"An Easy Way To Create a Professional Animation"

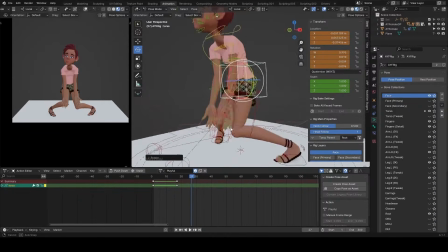29:04 okay, I can see the fingers poking out.
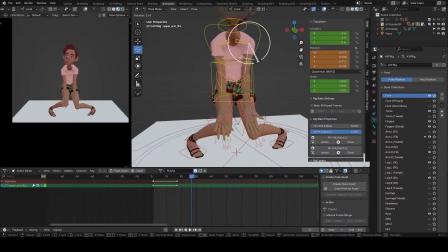29:10 Let me push this a little bit and twist the wrist.
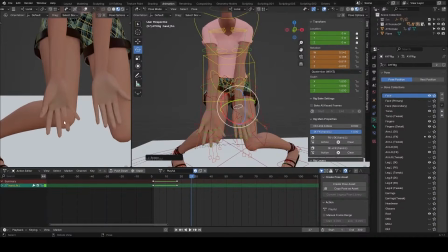29:21 Okay, that looks good. The fingers are well readable.
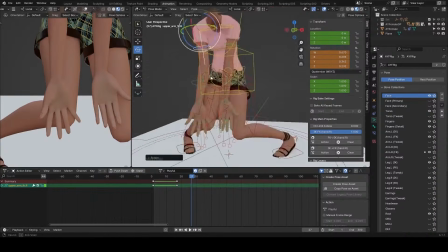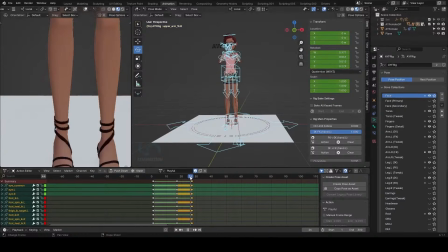29:31 Okay, so we just set the keyframe, and now we have a third key pose. So I'm just going to change the interpolation to constant, which is stepped in Maya. Now this way I can flip through.
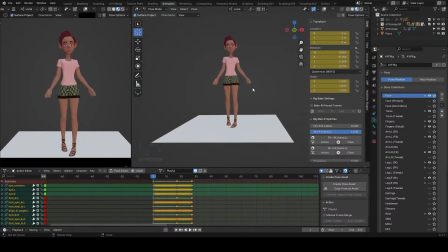29:46 Yeah, so, and the beautiful thing about this is that this technique can work well in any
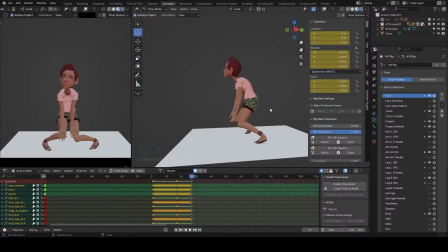29:56 software you animate in, be it Maya, Cinema 4D, 3D Max. You know, just understand the technique and
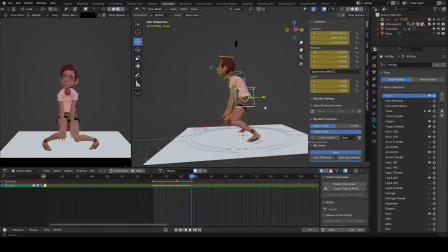30:07 animation become yours for free. Yeah, so just try to push that down a bit and a bit forward to have that balance in there.
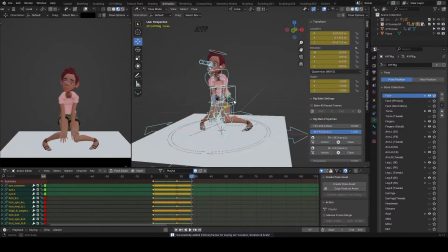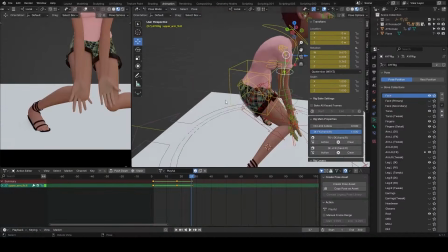30:24 Okay, I like how that is reading well.
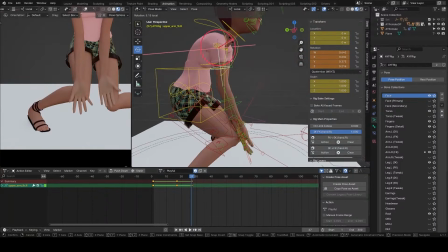30:28 And just push it forward a bit to avoid penetration between the back of my character's
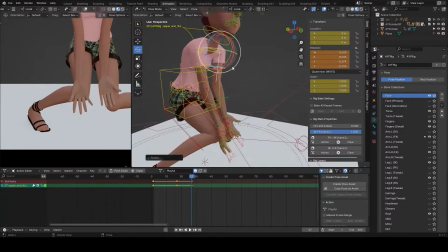30:35 palm and the knee.
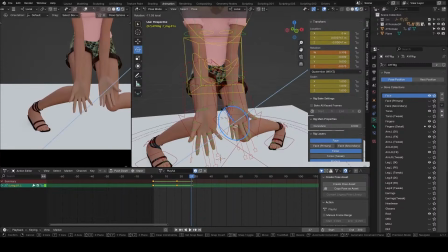30:41 Okay, looks good. Good.
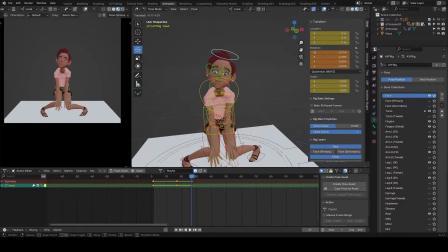30:52 Yeah, push it up. Set a keyframe.
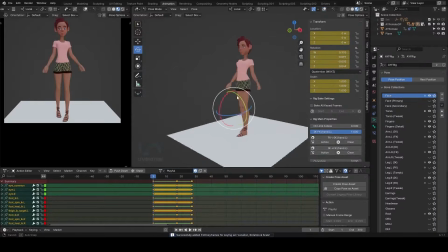30:57 And let's flip to see what we have. Okay.
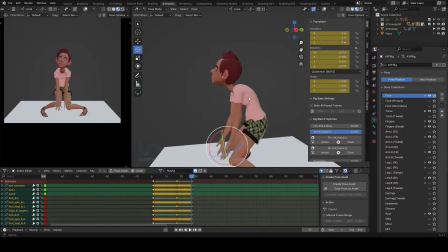31:05 That looks good.
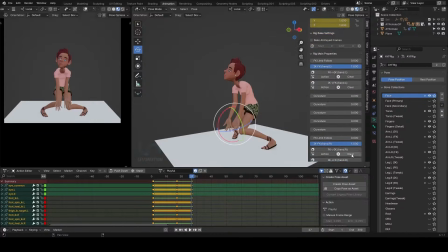31:10 I like to tweak the arc a little bit. And I want to use my cheekbones.
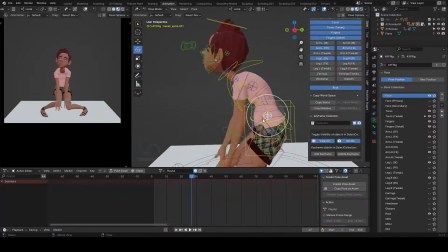31:18 Let's see what I'm going to get with that. So just pushing it around.
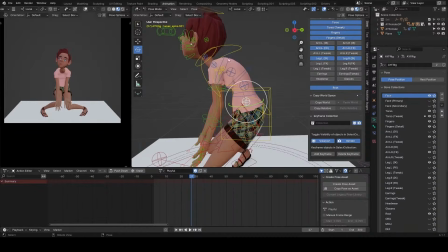31:24 Yeah, I want to take out that dent. Okay, so this is not working quite well. I just have to go with the first tweak bone in the chain.
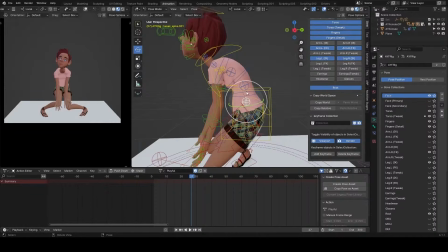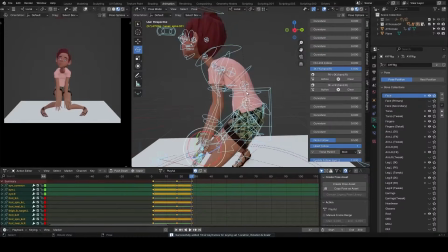31:47 So just push that
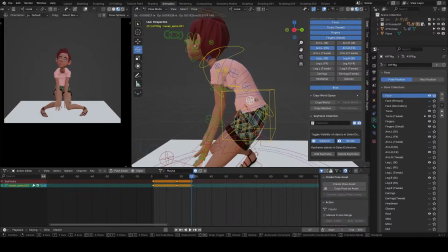31:51 back a bit. Yeah, straighten things out just a little bit. I don't want to do too much.
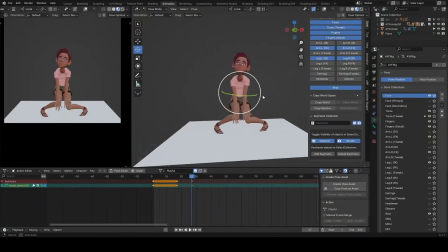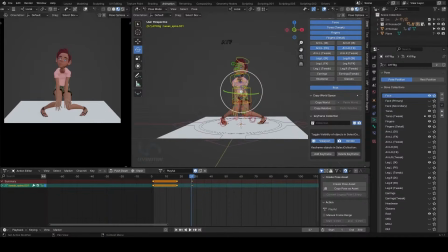So I'm just moving to the next frame, and I'm going to push the character up on this frame.
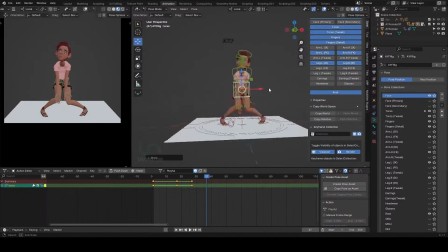32:22 And as I do so, I want to make sure
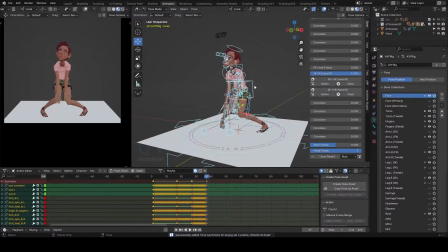32:29 my character moves as a unit. So I need to flip from the previous frame to the next frame. So I'm flipping between that.
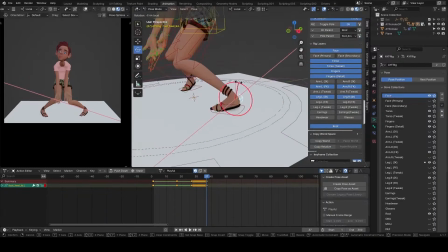32:41 And just rotate this because the character's body mass is going up.
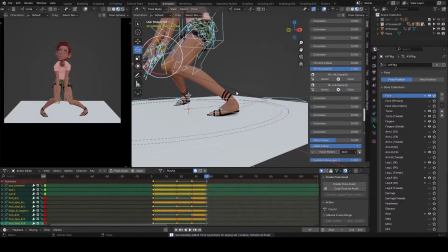32:50 The feet needs to rotate downwards in order to anticipate
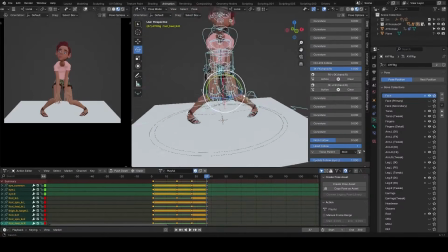32:57 the character's mass going up. So that way my animation will work in unison. So one thing has to control the other. So just select everything and set a keyframe there.